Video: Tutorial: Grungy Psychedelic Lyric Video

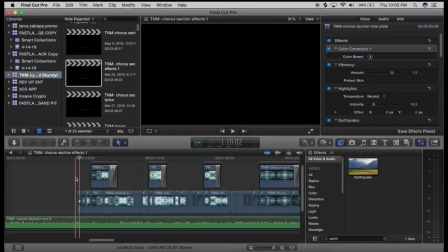1505s
It was just so much easier to keep track of all the effects and everything I was doing. But right down here, you can see where there are these cuts. And all this is you can see on this first cut, there's a little bit of a jitter to the background.
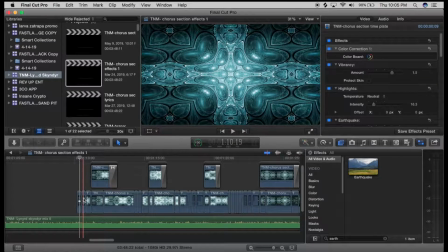1521s
And then it's clean, and then the earthquake jitter. That was to sort of simulate the power of the kick drum as it hits on beat, boom, boom.
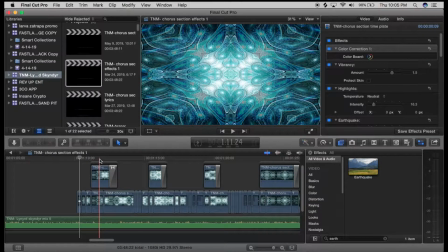1532s
And it glues the music to the visual so much.
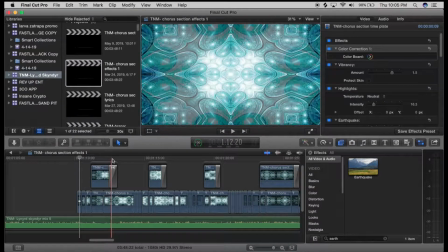1537s
It's so subtle, but it glues the music to the visual here quite a bit better.
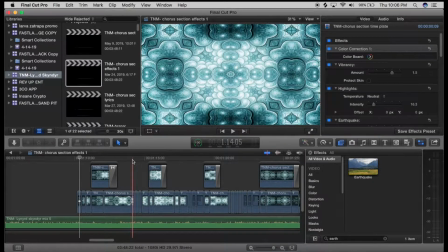1543s
I mean, it was a night and day difference when I added this effect.
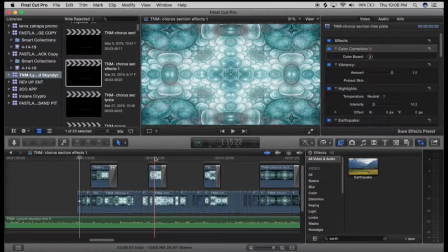1549s
And it just really, really kind of gave a great glue to this whole section.
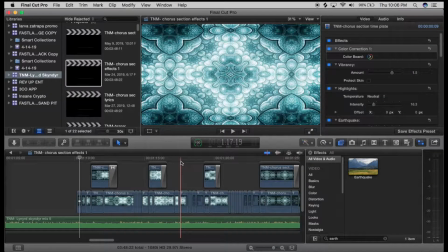1555s
Okay, so I know this is not a typical tutorial while I'm going through and just showing you every little click.
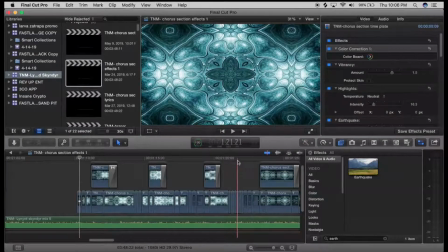1561s
But what I'm really trying to do is just sort of show the ideas behind this, because nothing I'm doing is terribly technical. It's just
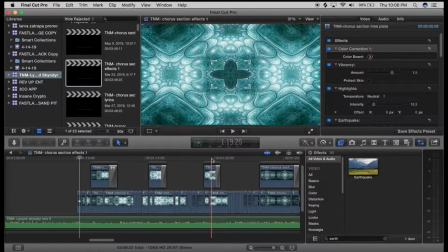1573s
understanding the details that you want to accentuate and then going in there and sort of executing it. So when you're doing something like this,
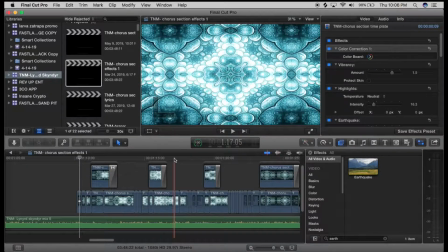1583s
you really have to kind of have an idea of wanting to change the timing and speed parts up and slow it down, and don't feel so trapped to just the basic asset that you have.
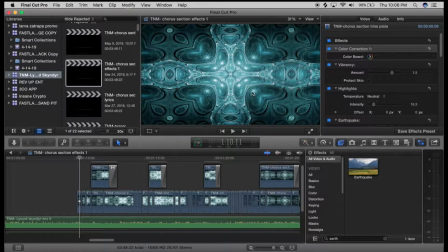1595s
Like this is a really cool psychedelic background, but in and of itself, in my opinion, it wasn't enough to just sort of have it running in the background like on autopilot.
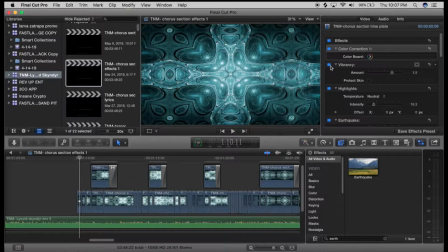1609s
I really love adding the vibrancy. So if you see here, I'm going to take this vibrancy off just so you can see the difference. It's just a little more flat. When I add it back in, you kind of get a nicer look to it.
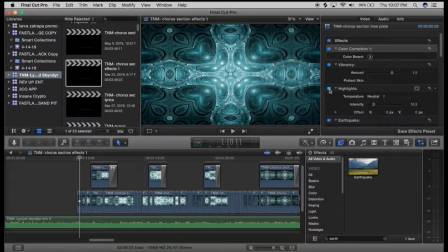1623s
And when I take the highlights off, it loses that lighting that's sort of like moving and pulsing. And then finally, the earthquake is what sort of gave it that sense that you're
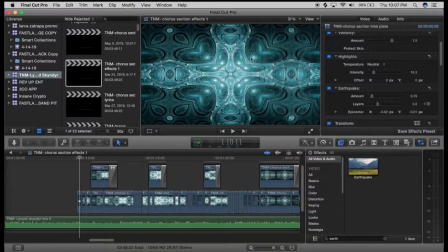1638s
experiencing this visual with the beat of the drum, with the pounding of the drums.
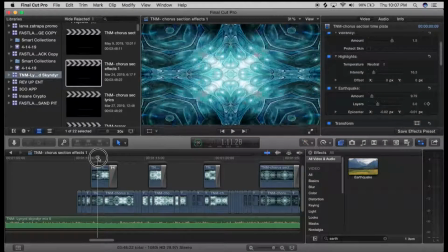1644s
And so that gives a really nice effect altogether.
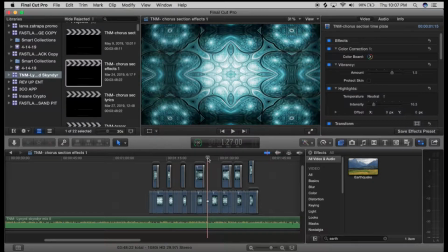1653s
Okay, just wanted to go over some of the aspects of how I edited this together. I hope you enjoyed the tutorial. I hope it just gave you some ideas of how to make one of these.
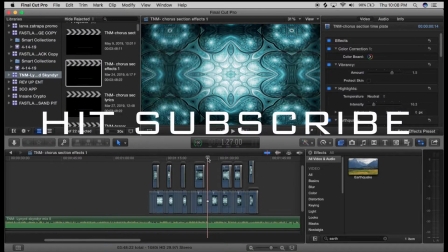1665s
If you're in a band, maybe you could play around with making your own lyric video, and just have some fun with it. So I'm going to end it there. I just wanted to make this tutorial, give out some ideas.
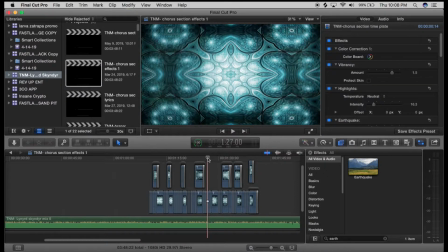1681s
You can always check out my website, Rob Connell Media. I'll put a link in the description, and I'm going to be putting out more of these tutorials as I come out with some more of my short films that I'm finishing up.
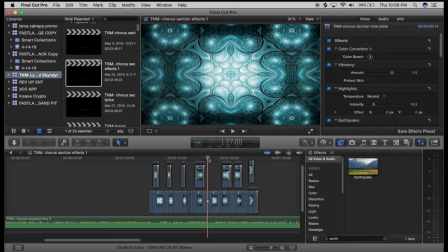1697s
And I hope everybody has a great day, and I'll see you next time. Thanks.